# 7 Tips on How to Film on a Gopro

You're shorter than me. Why? Because I need to feel taller than you. Hey guys, in this video we're going to show you some tips and tricks on how you can shoot better follow cams. And who better to show you that than my friend and filmer Danny. He used to work in Cadrona for them and GoPro as a filmer. So he learned quite a few tips and tricks. I have learned a few tips and tricks. Yeah, so we're going to go through six things that I like to keep in mind when filming follow cams with a GoPro. or whatever kind of camera really, it's not really camera specific. It's not really camera specific. It's not really camera specific. So Jens, can you go and operate this camera? It's alright alright. I do have insurance. So the first thing I like to think of when I'm out filming follow cameras with Jens or whoever else, is being familiar with the terrain. There's a lot of dangerous stuff to crash into, like rails or to fall off like jumps. so it's really important if I'm going to be following Jens over the jumps that I've skied over the jumps if I'm following him in the air before or over the rollers if I'm following over the rollers before I'm filming him so that I know how they feel so that I know I've got the right speed and I'm not going to hurt myself and break my equipment. No matter how many precautions you take it can be dangerous especially if you want to be in front of the rider.
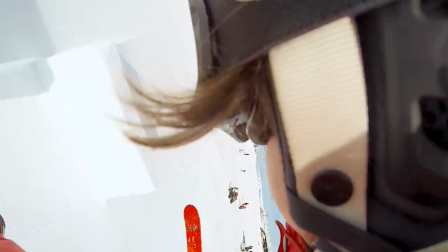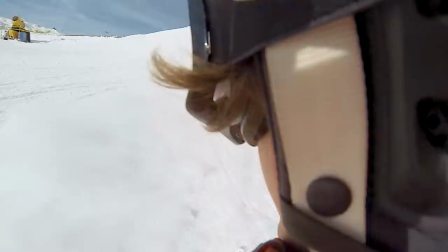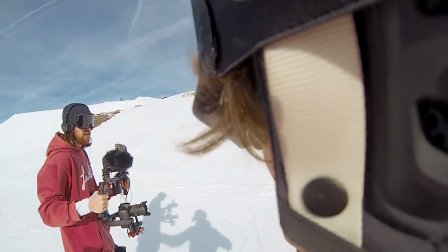[2:02]
oh that was so close i'm so sorry that was my call let's hug it out the second thing to think about is what your subject is doing this is one of the most important things to bear in mind when trying to film people and make it look good for basic tricks especially or more of the styley tricks where you're really trying to focus on a really
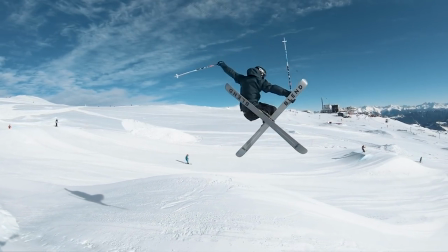[2:23]
good grab or a sweet tweak or a good press on a rail or something, the angle that you shoot them from will make all the difference.
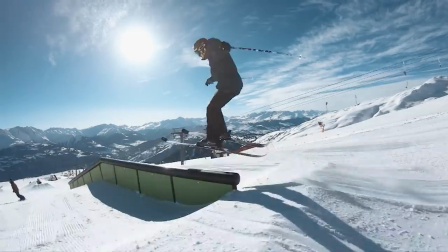If I've got Jens here sliding a rail, if he wants to slide it right foot forward,
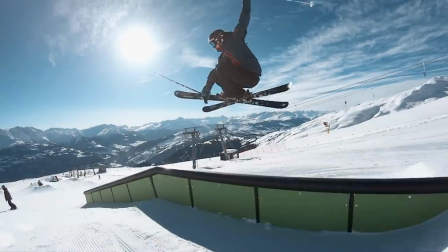[2:42]
then I should probably be on his left hand side so that I get his face and his chest and his knees.
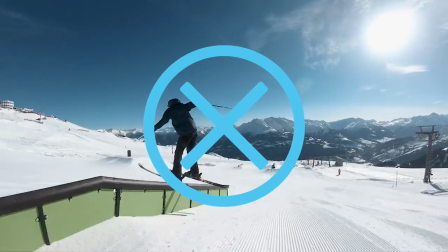[2:48]
No one wants to see Jens's butt that much. I'll ask Jens what he's going to do each run so that I can try and figure out what angle the trick is going to look best from, so I nailed the shot.
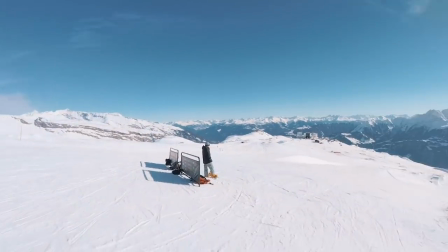[2:57] Yeah, what tricks are you going to do now? I want to be in line with you on the jumps but on your last tip what from the right hand side or from the left from
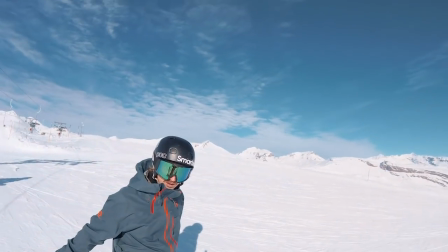[3:06] the left i'm fine with that on your last trick even though it's a switch left seven you go so far to the right yeah yeah that's cool
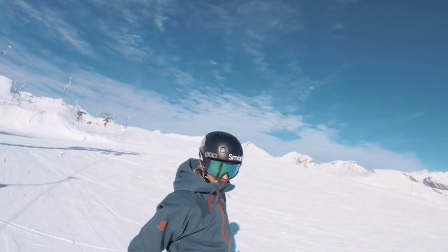[3:14] and uh the second jump the five you normally kind of drift left which is fine i'll jump left and
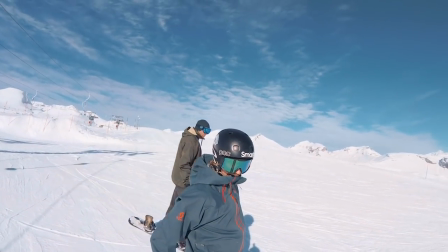[3:20] the first one the 360 you go pretty straight all right cool so let's let's fire this up.
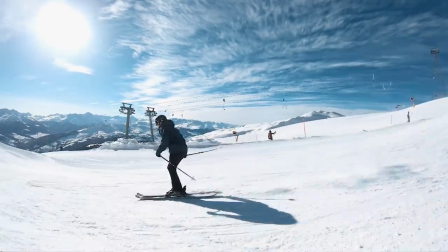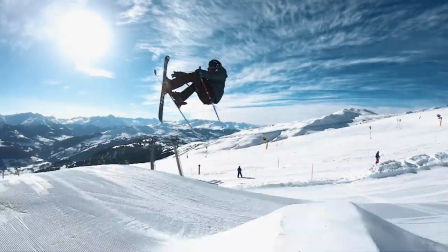Get close. This is especially important with a GoPro or another action camera or anything with a wide lens because as soon as you get a little bit further away from people they start to look really small in the frame. To make the footage look really good it's important to have your rider really feeling the frame.
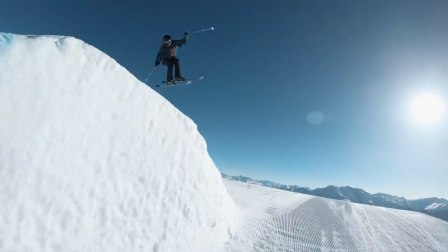[3:56]
Sometimes too close is better than too far away. It's good to check out the footage on the back of the camera if you can see how far away you want to be and try and maintain that distance while you're doing your follow cams. If you need a little bit of extra speed then you can drop first so that you can make sure that they really fill the frame because shots from far away look rubbish.
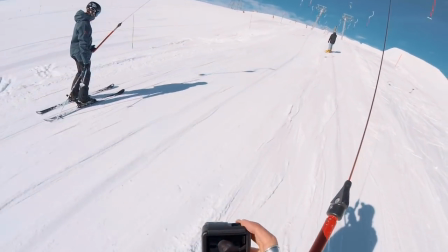[4:16]
It's always good to review your footage in between runs if you can to see what was good and what could be better.
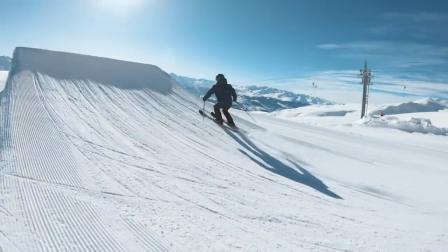[4:24]
Looks pretty good, nice and close and then this side I wanted to get the grab really good. Yeah, maybe a little bit too close on the landing.
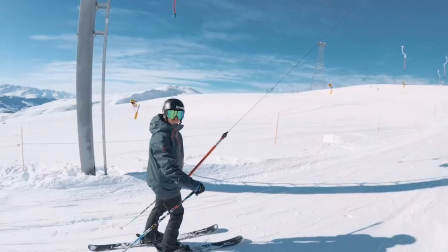[4:34] Hey Jens, nice skiing. Good job. Thanks Matt.